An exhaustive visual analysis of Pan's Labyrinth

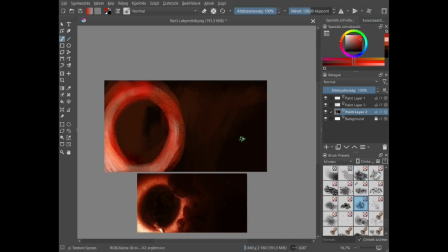36:37 Her power comes from her love and her understanding of the story she tells, which can be broken down to her just being a smart child,
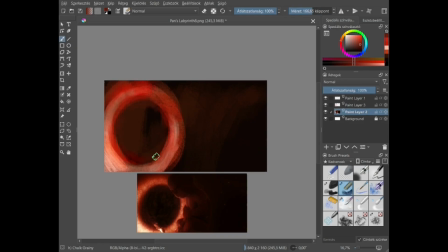36:52 a smart child in general, but also it's her disobedience
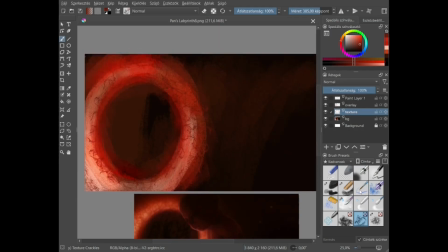37:00 that gives her this purity, that gives her the
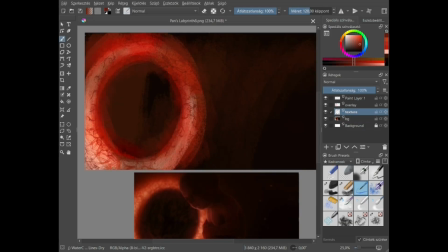37:05 almost spiritual nature of her power and her significance. You can see me breaking my back around the end, trying to fix the proportions, because
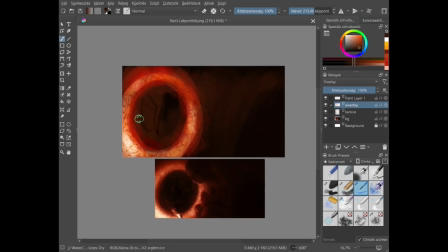37:24 this was my first time painting an embryo, probably my first time painting a baby at all, and I didn't know what I was doing again, but at least I had my techniques now, and my limitations, and my layer types, and at least I could just
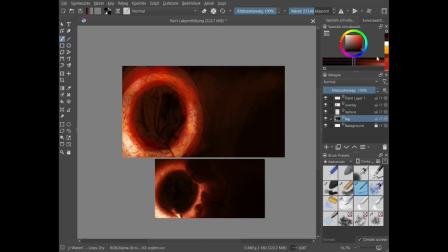37:44 follow the same path that has proven to work for me, even though it didn't fully work out on this one. And I believe this is the first actual appearance of the color red.
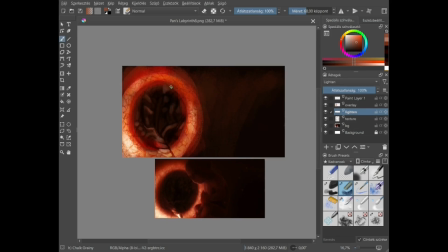38:01 Ophelia's blood in the first scene is more black or deep purple-ish, um,
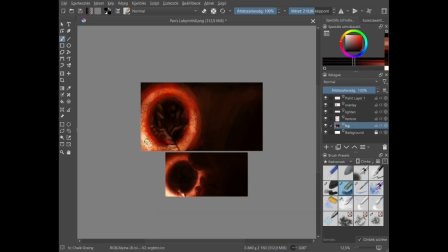38:09 and I don't think it ever comes back, the color red, I mean this intense.
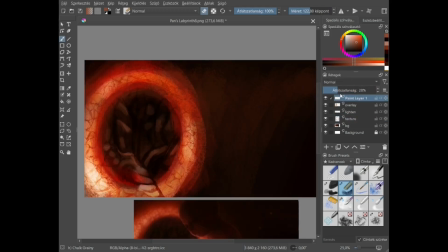38:16 Barely any orange is present in the scene to ease it,
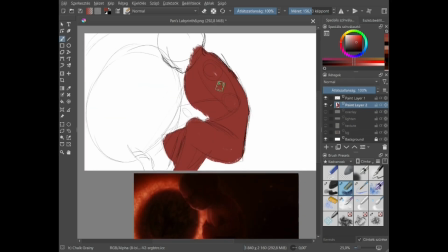38:23 which is especially overwhelming because red is very intense and it is usually
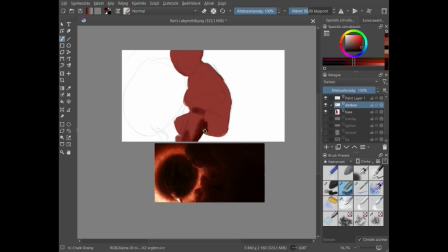38:29 advised to be used in only small quantities to easily call for attention,
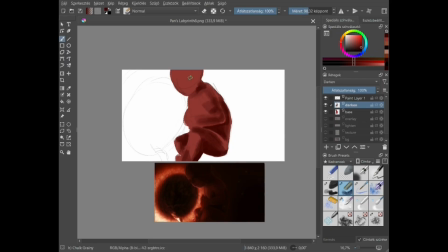38:37 not in like a whole design, just like in its highlights or where you want your viewers to look first. That's why it's almost unpleasant to look at this scene, because it demands all of your attention all at once, everywhere.
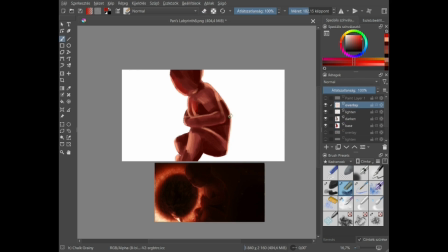38:58 We perceive the color red to be physically closer to us than it actually is, and then we perceive any other color, really.
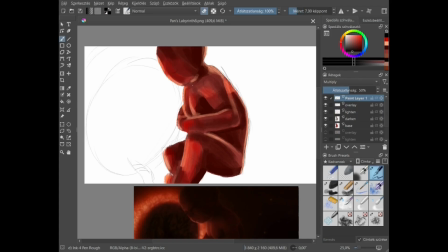39:07 Closer in space, I mean. That was probably once a defense mechanism against danger that comes from blood,
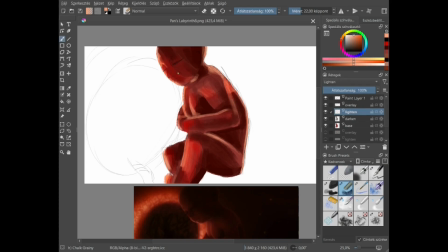39:23 poisonous bugs and plants and etc. You know, it usually signals danger, and Del Toro literally slaps us in the face with it.
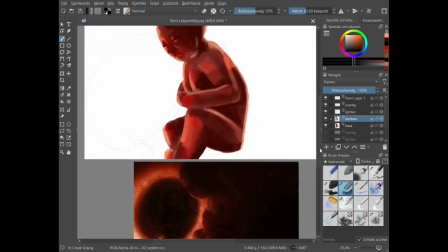39:38 All of this intense color for Ophelia's cute story for her little brother
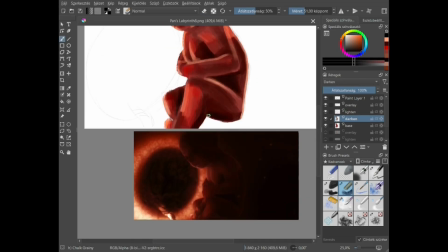39:45 doesn't make much sense, and it leads our attention to a part of the movie that
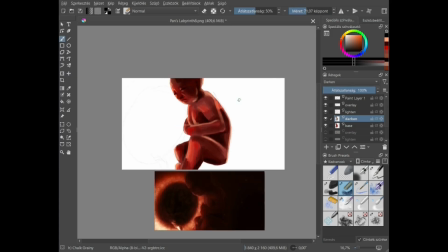39:52 I believe it is to show that the boy is more flesh than Ophelia,
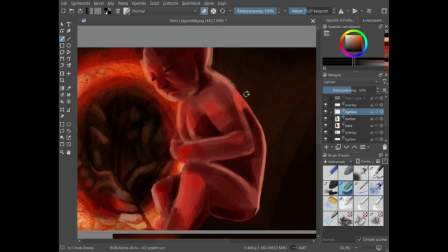39:59 perhaps, or that her impending death does is nothing compared to his pre-life state.
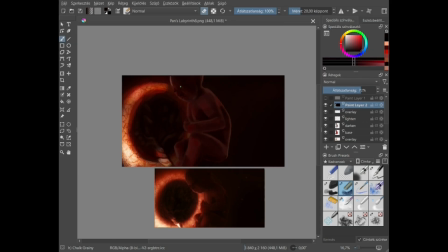40:09 I mean that in a way that even when she inevitably dies, she's going to she's going to have more soul and more hope than he does currently as an embryo.
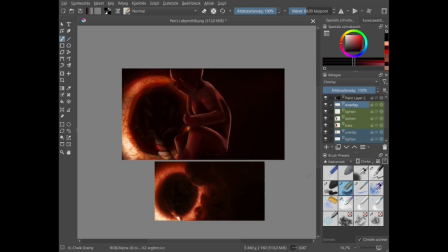40:26 Or perhaps that he lacks part of what she possesses,
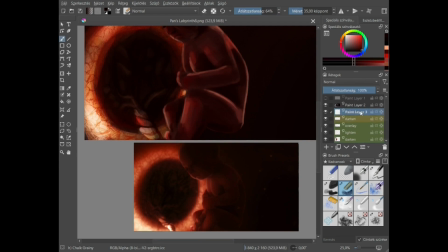40:31 or that he has something no one in the outside world has, not even Ophelia.